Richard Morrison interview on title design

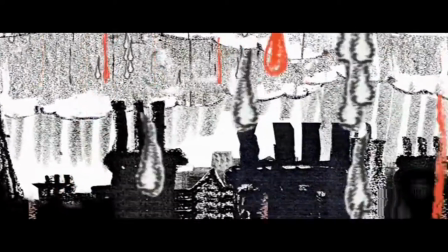(4:05)
midway through the process once you've kind of locked off an animatic
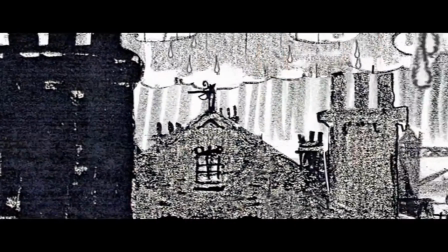(4:09)
then your production manager or producer can then clearly see oh this needs that bit of treatment,
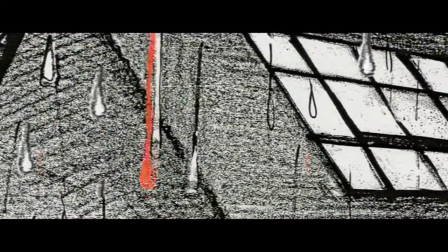(4:16)
that needs that bit of treatment and you formulate it as a team. So that's what I'm saying, you're allowing the thing to kind of grow and nurture as it moves through
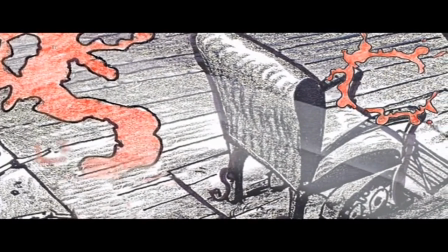(4:25)
because all the problems happen as you move through because each title sequence is unique. So, for instance, Sweeney Todd, there was a very, what I thought was going to be a really easy sequence with a meat grinder and the mince is coming out, that was the hardest thing to do.
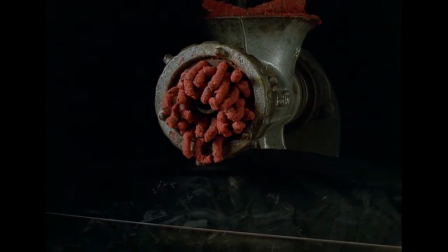(4:41)
So, you would never have known that. You know, we tried to shoot it live action, it never worked. It ended up being stop frame animation.
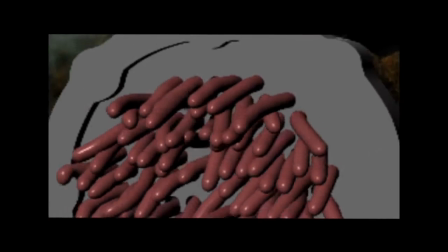(4:48)
Because the mince just comes out, drops off, it's got no control over it. I thought it would just keep coming down, of course it doesn't, it just drops off.
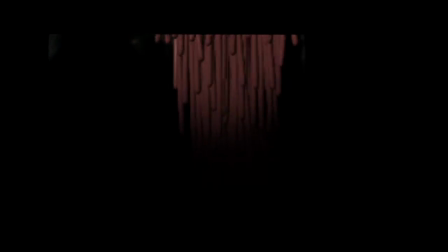(4:56)
So it's completely useless.
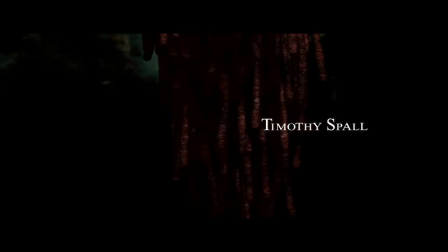(5:00)
The technology has moved on so much now, it does allow you, as we all know,
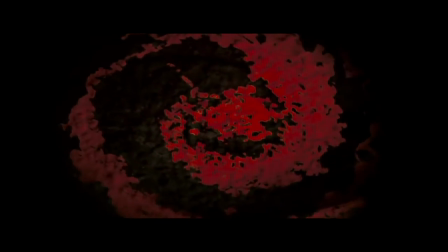(5:05)
it does allow you to almost create the impossible and also to layer things in a much simpler way in one way. I mean there's the big pulled back shot within the sewer, that's a whole big tank. So in order to get the perspective, you can't cheat perspective on film, you've got to actually do it for real.
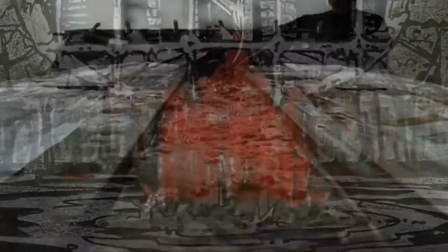(5:31)
So that's a whole big water tank.
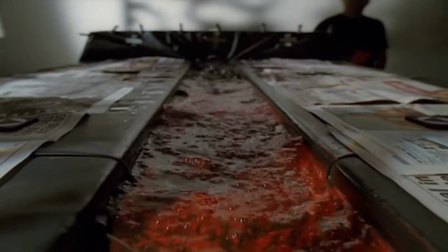(5:35)
You know, it's fantastic stuff.
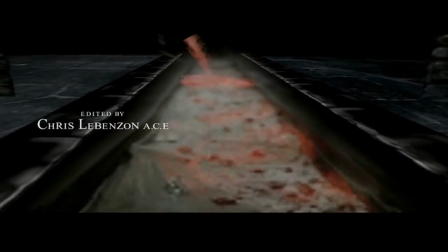(5:37)
But you never know that until you engage in it, but you're always allowing space in order to compensate these things and then hopefully they all add to the,
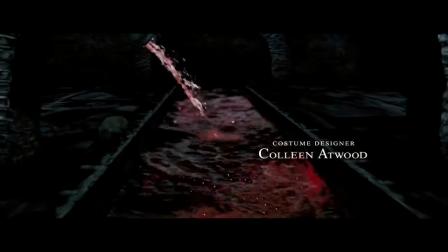(5:46)
you know, the finished part of the project.
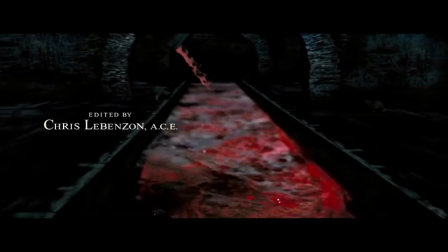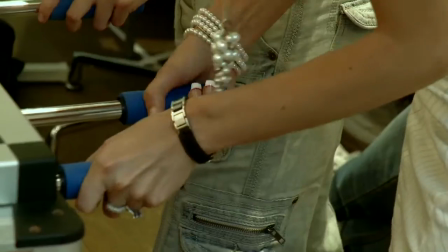(5:54)
What I thought would be quite interesting, because there's a lot of young designers here, young directors, I thought it was fun to actually share the experience.
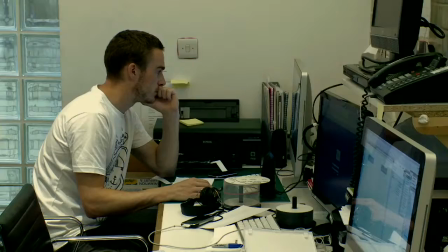(6:03)
So although it wasn't a pitch, because Tim said, no, no, there's no pitch, you know, I'd like you to do it. I just thought it might be good exercise internally, just to see all the different ideas that could come up with the inside thing. And we ended up with, I don't know, probably about 10, 12 ideas. And they're all relevant.
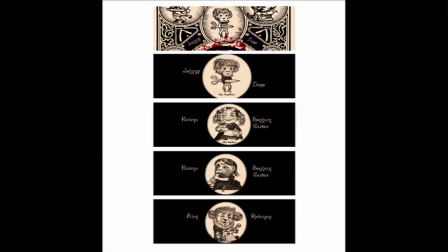(6:20)
I mean, they're all relevant for discussion. They're all relevant to look at and share. And out of that came the narrative.
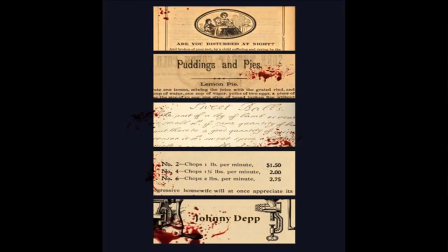(6:29)
So the narrative I just basically sketched out on two sheets of A4.
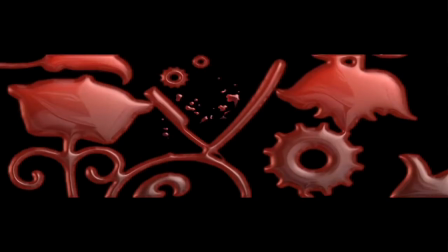(6:33)
Shai, one of our other designers, he's got a very good kind of photographic-y background to him. And he came up with a very good kind of textural colour palette of how these sort of buildings like behind us, how they could look.
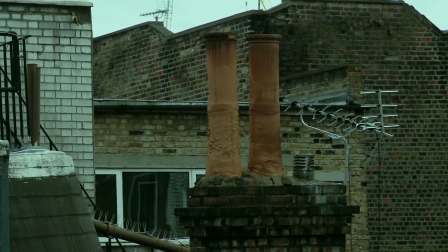(6:48)
And it just basically took a whole bunch of ideas back to Tim. And then just Tim and I just threw them all on the floor.
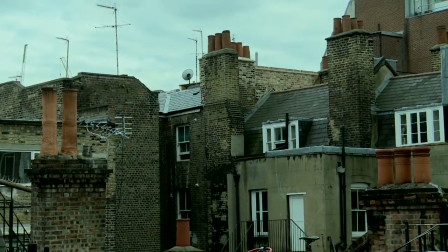(6:54)
Very quickly, Tim spotted the kind of naive pencil drawing, which I like doing,
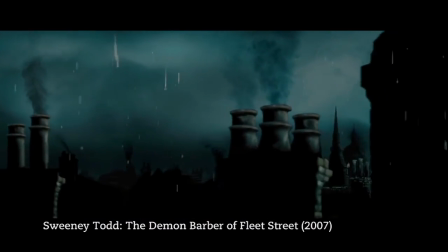(7:00)
but he could see that I'd come up with a narrative idea, and to be honest I kind of knew that that's what he would be looking for.
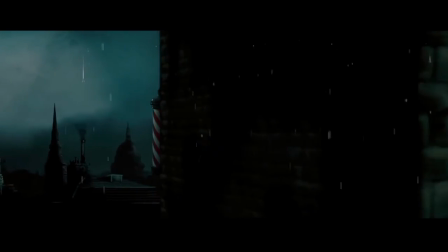(7:06)
He wasn't looking for a technique, he wasn't looking for a type style, he was looking for a narrative that would have some resonance to the film.
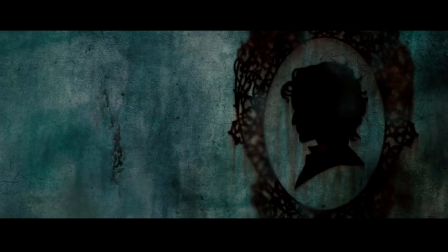(7:17)
Because Sweeney Todd is coming back to London after he'd been cast away for however many years it was, as he comes back,
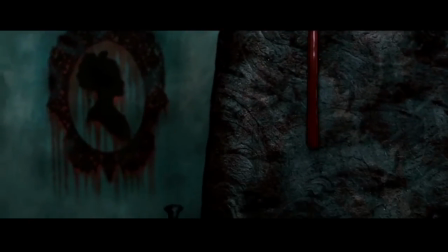(7:27)
he's almost subliminally thinking what he's going to do before he actually gets back to London.
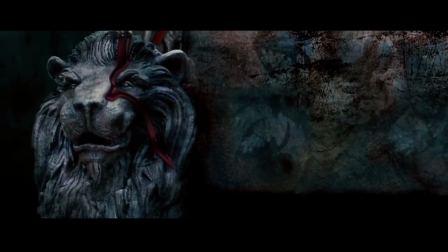(7:32)
So I thought, why couldn't it not be some surreal idea in his head, like a dream sequence.
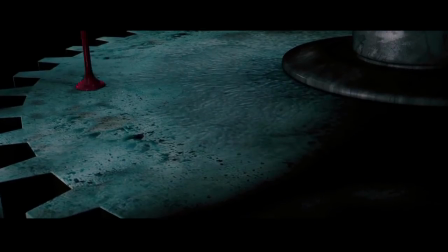(7:38)
So that was the whole idea of starting with blood instead of rain coming from the clouds.
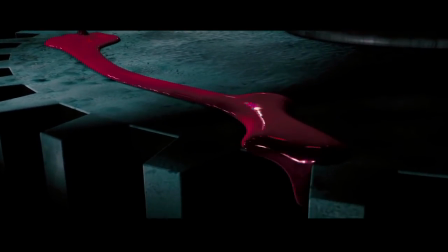(7:43)
And then you basically, you just follow that blood pattern all the way through his location,
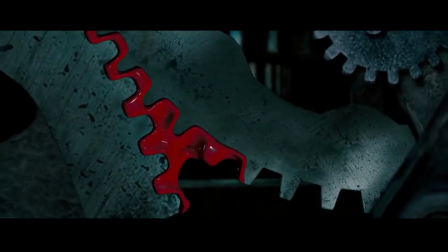(7:48)
all the way down to the sewer, where he disposes of all the bodies and out.
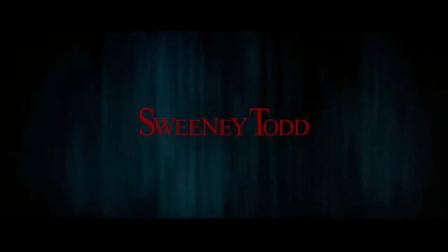(7:53)
So it's a journey of blood but it's a metaphor for the whole film.
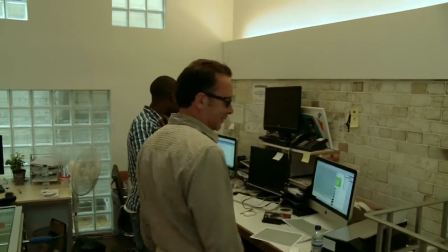(8:02)
Still hot down here then? We're now in the engine room. This is where most of the technology is.
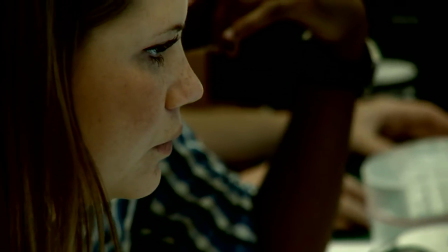(8:09)
So it's all compositing, animation, after-effects, so it all goes on here.